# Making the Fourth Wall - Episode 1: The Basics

Hello everyone and welcome to an exciting series of tutorials on filmmaking and cinematography. My name is George Ojadis and I'm the Content Development Director at Stocksy United.
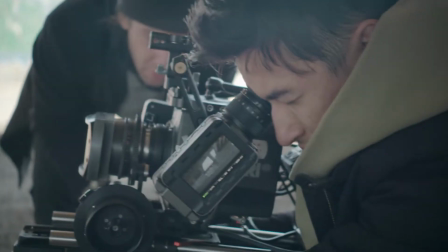Today and for the next 10 days, we're going to be shooting a short film here in beautiful Atlanta, Georgia. And we're going to use this short film as a backdrop to teach you some of the fundamentals on filmmaking.
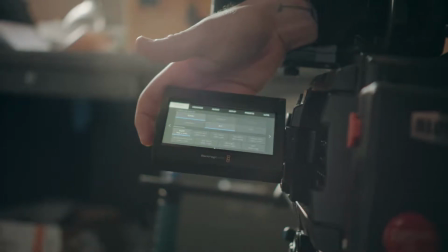In this very first episode, we're going to cover some of the basics and what you need to know if you're transitioning from photography to video.
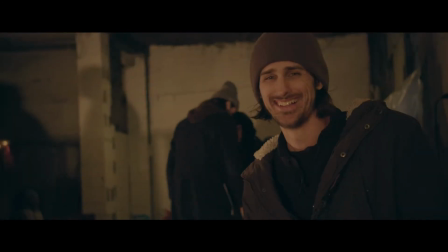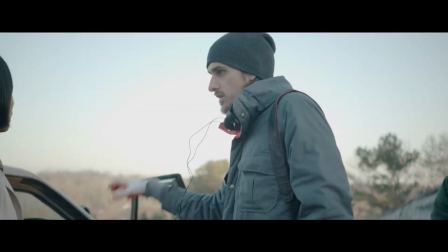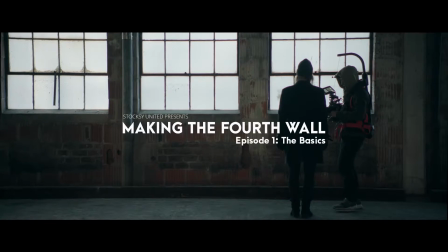For those of you who are photographers, you already have an amazing head start when it comes to video. So when you transition to video, you'll find that a lot of the basics and fundamentals are exactly the same. The exciting part about video is all the amazing new storytelling opportunities that you will have.
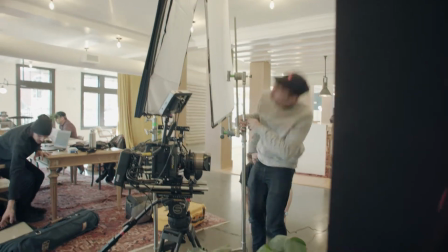I think it can often be intimidating getting into film or video, especially when you see what goes into it and the amount of people and the amount of equipment.
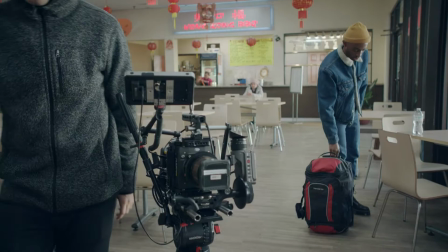But as long as you follow a few fundamental rules and basic guidelines about telling a story with motion, you'll find you don't need any of that big fancy equipment, or you don't need all those extra people. You just need a camera capable of capturing motion, and that's it.
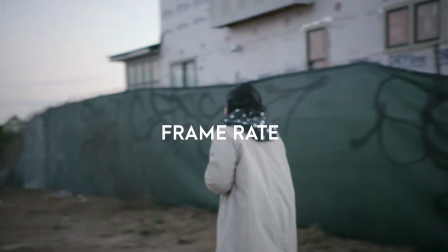So let's start with the very basics. Frame rate is expressed in frames per second, also referred to as FPS for short.
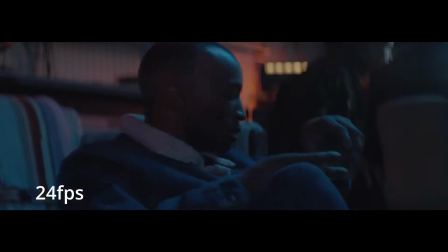At 24 frames per second, you would get the cinematic look that you're used to when you're watching movies.
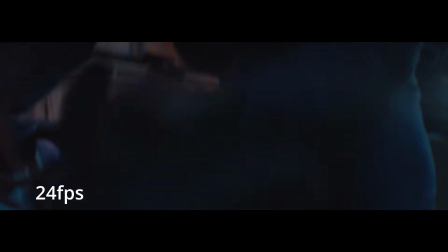It's what gives you that nice motion blur.
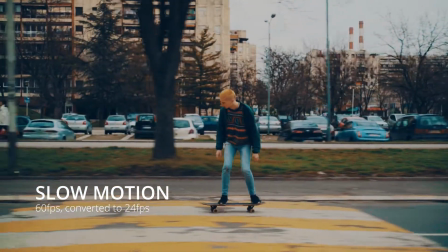The way to achieve slow motion is to shoot footage at a faster frame rate like 60 or 120 frames per second,
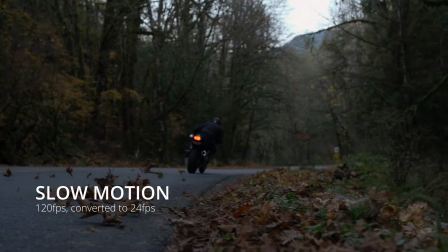and then you play it back at a standard speed, something like 24 frames per second.
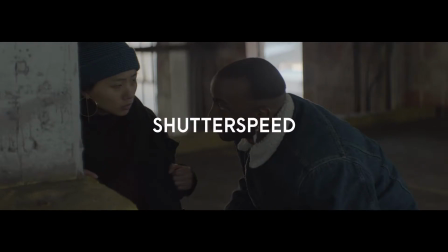A good rule of thumb regarding shutter speed is that when you're filming in real time and not slow motion, to double your frame rate.
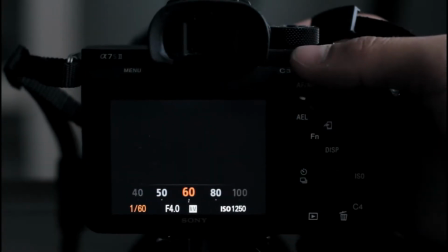So for example, if you're shooting at 24 frames per second, set your shutter speed to 50.
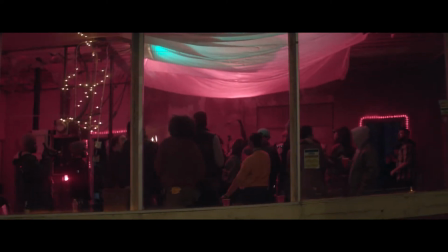Hey there, I'm just setting up our B camera for our shoot today. Some of the standard settings, we're shooting in 24 frames a second with a 180-degree shutter to maintain that cinematic motion blur we're all used to seeing. And we've got a base ISO of 800 on this camera. It's a Blackmagic Ursa Mini Pro, but thankfully this camera's got built-in ND filters, which otherwise you would need to put in front of the lens.
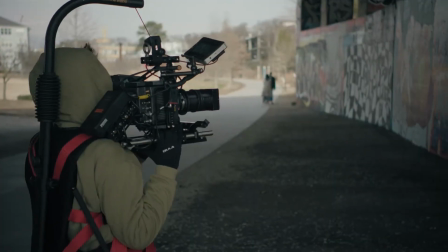But luckily with this camera, they're all internal, so that helps us out quite a bit. We're going to be shooting raw, 12-bit color depth, just so that we can get all of the dynamic range and all of the sensor information.
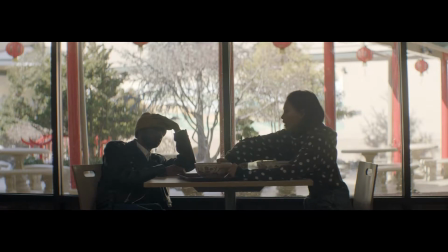And it gives us the ability to change the ISO and change a lot of the settings after the fact in case we run into trouble,
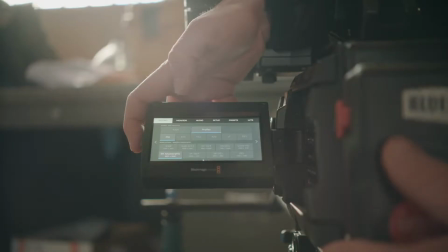whereas if we were to shoot on ProRes, we wouldn't be able to do that.
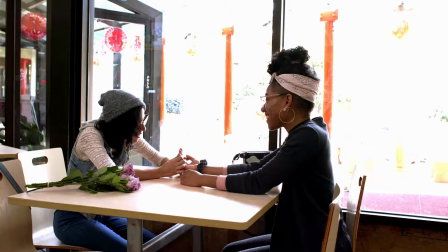We would be locked in at whatever settings we shot at, and it kind of doesn't give you a lot of flexibility. So for the movie, we're shooting in RAW so that we have that ability to change things after if we need to.
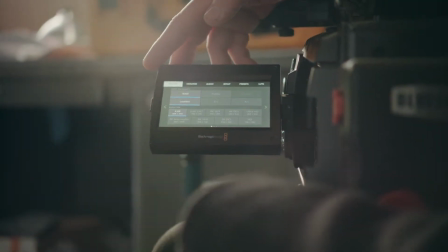Unfortunately, we're not going to be able to shoot in lossless because that's about 500 megabits a second and we would run out of cards in no time.
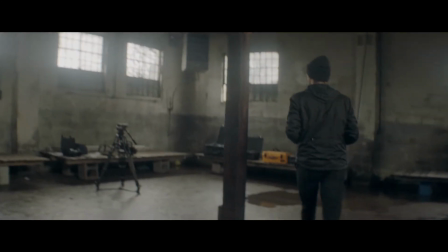So we're going to shoot at a 3:1 compression ratio. With the anamorphic lenses we're using, unfortunately we're not able to use the full 4.6K resolution of this camera.
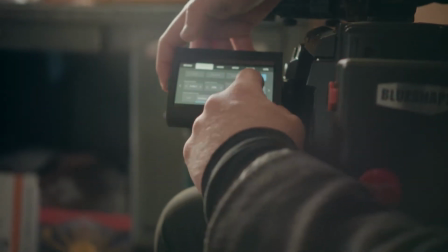We have to go to a 3K anamorphic mode. And then we have to go to our settings and turn our 2x anamorphic D-squeeze on.
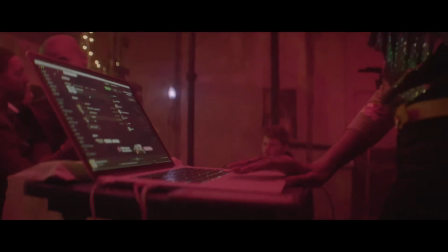Let's have a look at some camera angles. The term camera angle always refers to the way a shot is composed.
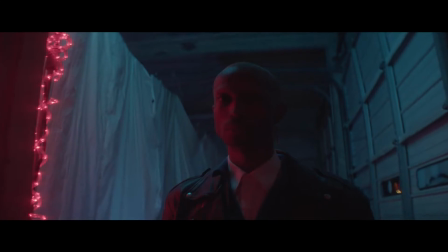Now let's examine some examples on how the angle of the camera is relative to the subject.
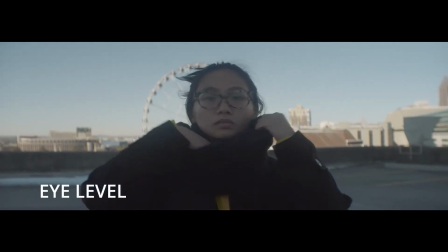When you're looking at an eye level angle, this is the most common view, being the real view angle that we're all used to.
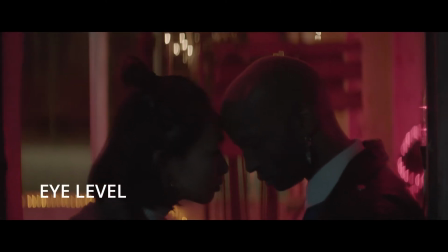It shows subjects as we would expect to see them in real life.